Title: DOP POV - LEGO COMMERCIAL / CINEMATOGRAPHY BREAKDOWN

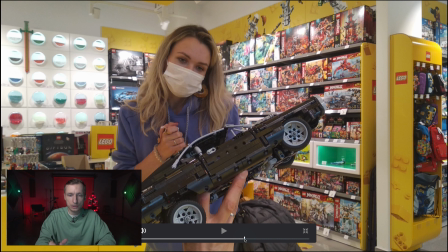24:47 Then we moved to another store, and of course we liked it right away because there were many corners, there was overall a large space. We could shoot in any direction, at different angles.
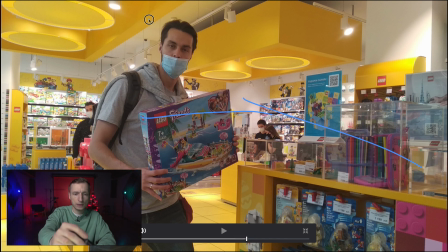25:03 Here's the opposite side view. And again, we see the corner and the wall here, another wall and a corner here. So quite an interesting space with a good geometry. A lot more room, a lot more toys.
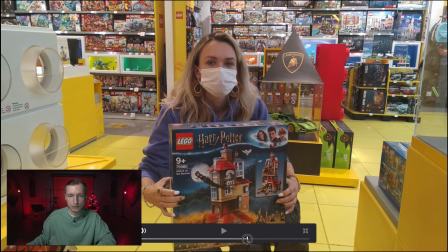25:18 That is why we chose that store.
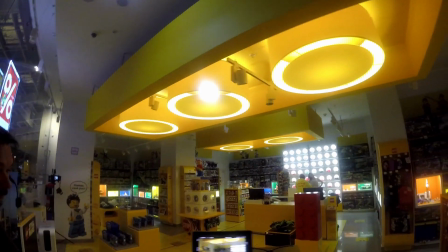25:25 Alex, this is the angle. We see the corner. Illuminate the shelves.
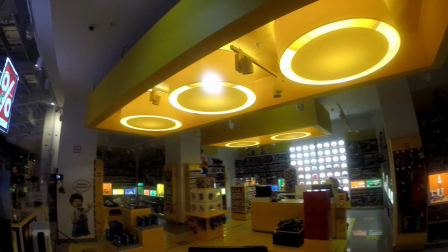25:30 The upper? Yes, and also on the left, in a corner.
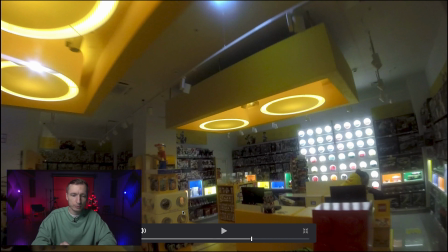25:35 I decided to partially turn off the lights in the store because these spotlight lamps that hung on the top were illuminating particular parts of the backgrounds too much, and there was way too much glare and we could not reduce their brightness.
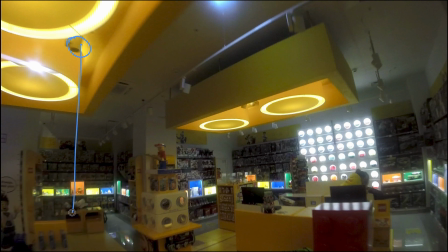25:52 There were spotlights directed at the yellow floor. Their light was reflected from the floor with yellow light, and as a result, everything was filled with intense yellow. We can see here that the white box in fact seems yellow.
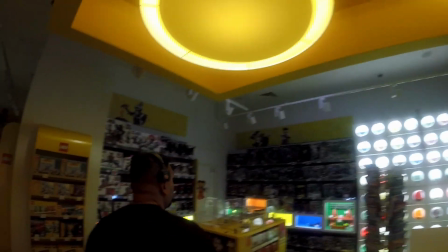26:09 Attach a stereo to the rail, but do not hang it low, otherwise it will be visible in the frame.
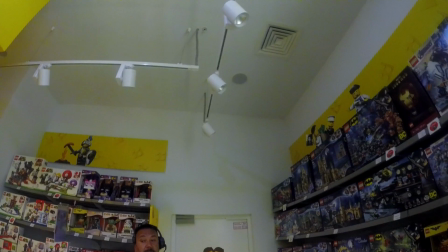26:19 Closer to the edge? Yes, to this side where the boxes are.
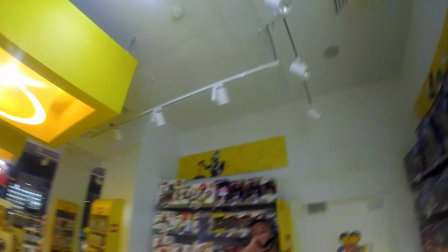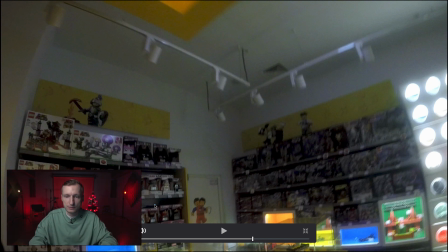26:31 This is why I decided to turn off all the light around that was shining on the floors and on the backgrounds and hang cold asteras on these rails and give some kind of soft, cold light just to fill these backgrounds and illuminate the shelves with toys.
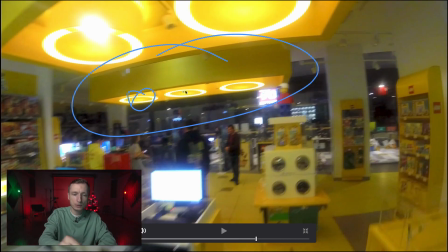26:51 Make them cold, 5600.
The bricks on the ceiling with those circular lamps seemed very interesting to me. If they appeared in the frame, we tried leaving them on. However, we were turning off those that were above our actors and giving that yellow light. This is quite a typical story that happens when we shoot in a store. We have a huge ceiling with local lamps, and of course, the ceiling somewhere in the distance is always in the frame, and where it is in the frame, we'll leave the local light on. Of course, only if this light is not disgusting. Usually, those are some kind of long astero-like lamps. We always leave them in a frame. And those that are above our characters, we either cover them with some large frames, floppies, or set up our own lighting.
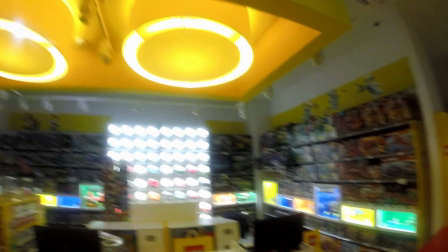27:46 Yes, I think 5600 or 6500, either of these.
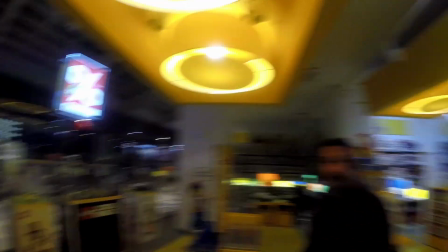27:54 Here's the spot. We need a floppy to cover this area.
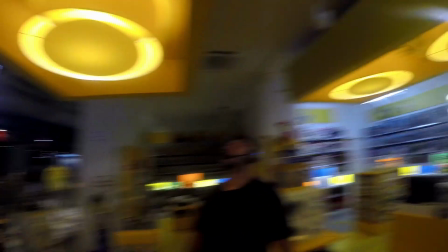27:59 We cannot dim those lights, or if we turn them off, all the lights will go off.
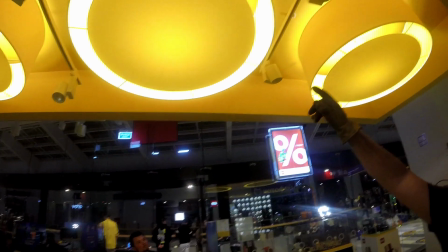28:07 We need to dim all three of them. You see, there's too much yellow.
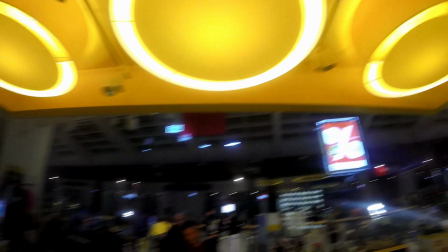28:13 I would dim all three.
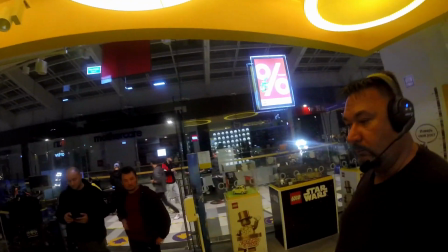28:16 We need a key light from here, and here we put a 12-feet frame or a black 8-feet one,
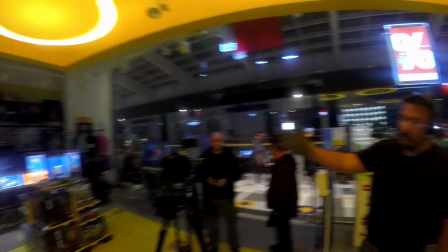28:23 and here we put a frost on a T-bone, and the backlight from there, from the left,
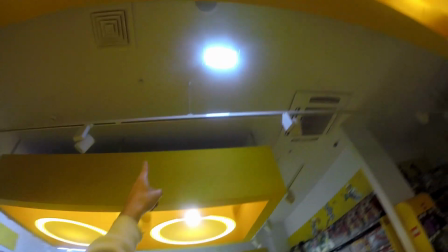28:30 a vertical light mat, and I think a stereo here, although I can see some cold light coming from here.
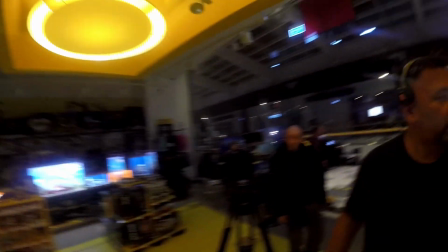28:36 Perhaps we could use it instead.
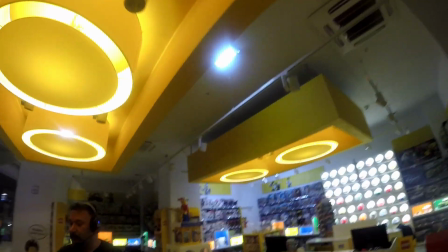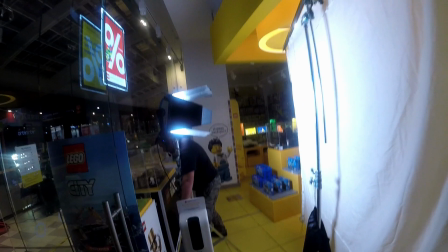28:44 Please move it closer to me.